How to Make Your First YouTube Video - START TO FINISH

If you want to learn more about planning YouTube videos I actually wrote a short ebook which I'll put a link to down in the description. Now that you've chosen your idea and you've planned out the story or the flow for that idea you can get to recording. In this part two we're going to look at how to get cinematic looking videos, how to use microphones so you're not relying on the usually rubbish built-in microphones in cameras or smartphones, where to position your camera when you're filming yourself and also how to be more comfortable and confident on camera. So let's kick off part two by looking at a foolproof lighting setup you can use.
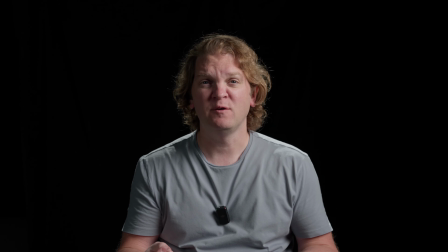529s
Three-point lighting or triangle lighting as it's sometimes known as like you can see in this shot uses three main light sources.
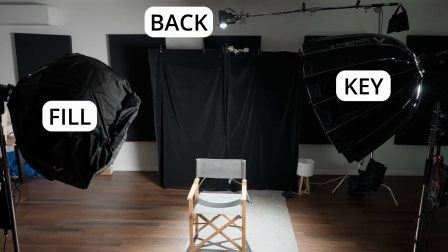536s
A key light, a fill light and a backlight sometimes known as a rim light or a hair light. If you make the time to learn this technique then you'll always be able to get a great looking shot so make sure you watch this video to the end. So three-point lighting is used to light a person or an object. It's different from lighting an entire room or a space. Once you've learned this technique you can use it as a solid foundation which you can then add or take take away from to get the look that you want.
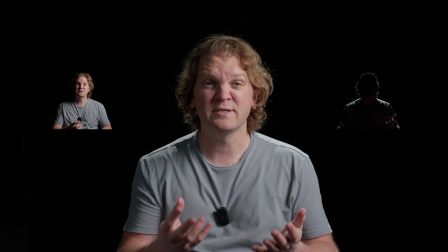561s
For example, you could decide just to use the key light or just the backlight or add even more light to the setup.
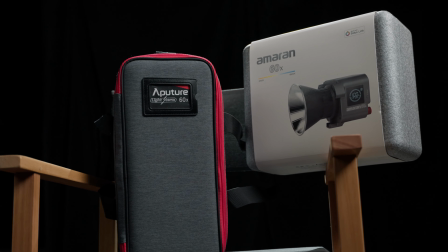566s
It doesn't matter what lights you use, whether they're expensive or budget lights, you can use this technique to get great looking shots. If you're interested in what lights I'm using in this exact setup, I'll put them in the video description and I'll also put together a little package of budget lights if you want to try this look out for yourself.
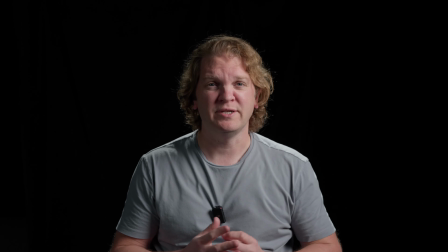581s
So you can see at the minute, this side of my face is the brightest. that's because the key light is shining on it.
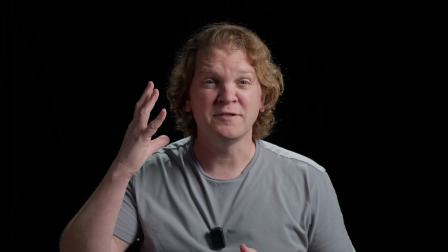587s
This side of my face is not in complete darkness however because the fill light is on that side filling in the shadows and at the back of my head and shoulders here you can see a glow that's the backlight.
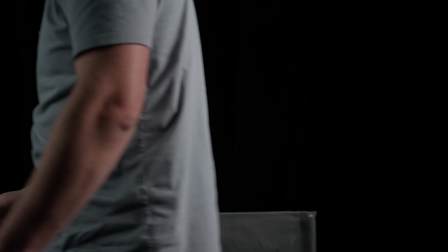597s
Let me show you what each of these lights look like on their own. This is what the shot looks like with just that backlight on.
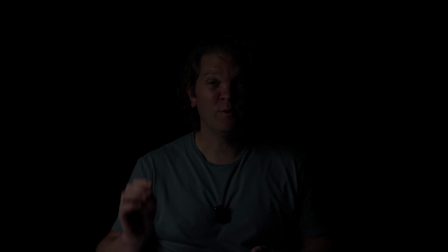603s
This is what it looks like with just the fill light on.
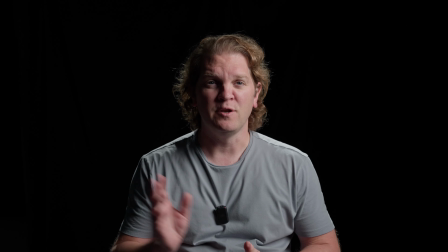606s
This is what it looks like with just the key light and the backlight but no fill and this is what it looks like with just the key light on. The key light is not any specific make or model of light. The word key just describes its position in the three-point lighting setup. It's the key light or the most important light in this setup.
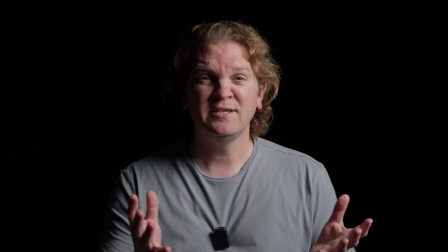624s
The key light is usually the brightest light in the three-point lighting setup and you can see just by using the key light on its own we've got quite a moody look to this shot.
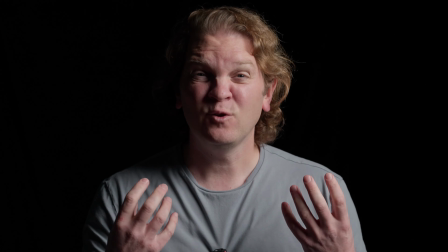632s
So while you can just use a key light on its own it's not always the most flattering look for a face. The key light gets pointed towards the subject either in front and to the left or in front and to the right.
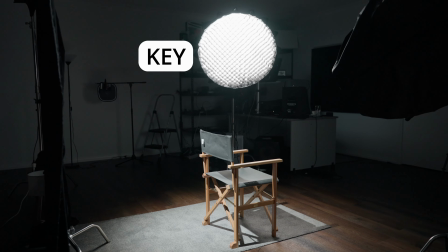642s
Currently it's to the left there and it can be anywhere from about 25 degrees to 70 degrees to the side of a subject. If you're just starting out put the light about at a 45 degree angle from the subject, see how that looks and then experiment with moving it further left or further right. When it comes to the height of the key light it's usually positioned either at eye level or tilted above eye level. If you put it below the subject shining upwards it's going to look really unnatural and a bit like a horror movie. That's because we're used to seeing other humans with light coming from above them such as the sun or the moon or ceiling lights. Once you've got your key light in position you can turn it on and set the brightness so you get the exposure that you want on this side of the face.
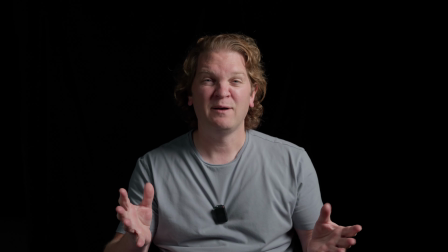683s
You can then go and turn on the fill light which we're going to do now. The shot now looks a lot more approachable and friendly and a bit less sinister. You can still get a more moody look even when you are using a fill light by reducing the brightness of the fill light.
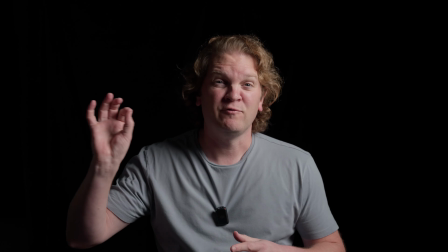696s
Let's just go do that. So I've dropped that fill light down from 35% power output to 10%
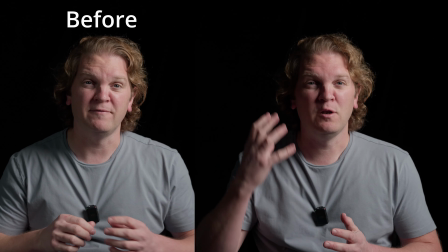702s
power output and this side of the face is now a lot darker giving us a more moody look.
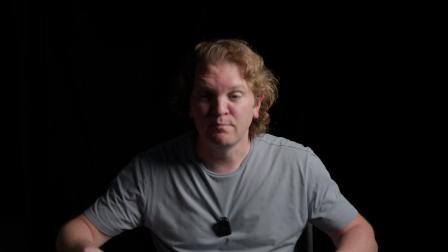706s
If I actually increase that brightness to more than what it was when we started.
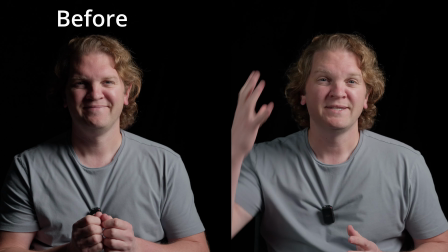710s
So this is with the fill light set to 50% now which means this side of the face is going to be a lot brighter with a lot less shadow.
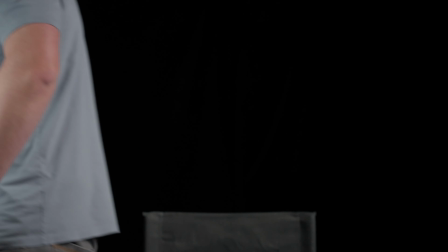716s
Let's just set it back to what we had originally which was 35%. So now it looks somewhere in between those two extremes. Basically you get to choose how bright you want your fill light to be depending on the mood that you're going for. The closer the brightness of the fill light gets to the brightness of the key light the more flat the shot's going to look and you'll see a lot less shadows on the face. People always think about light but it's actually the shadows that give us a 3D look.
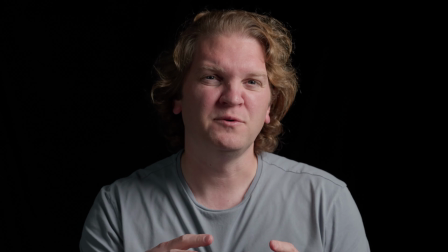739s
At the minute this shot looks okay but it's a bit two-dimensional and it looks a bit video-like and not very movie-like.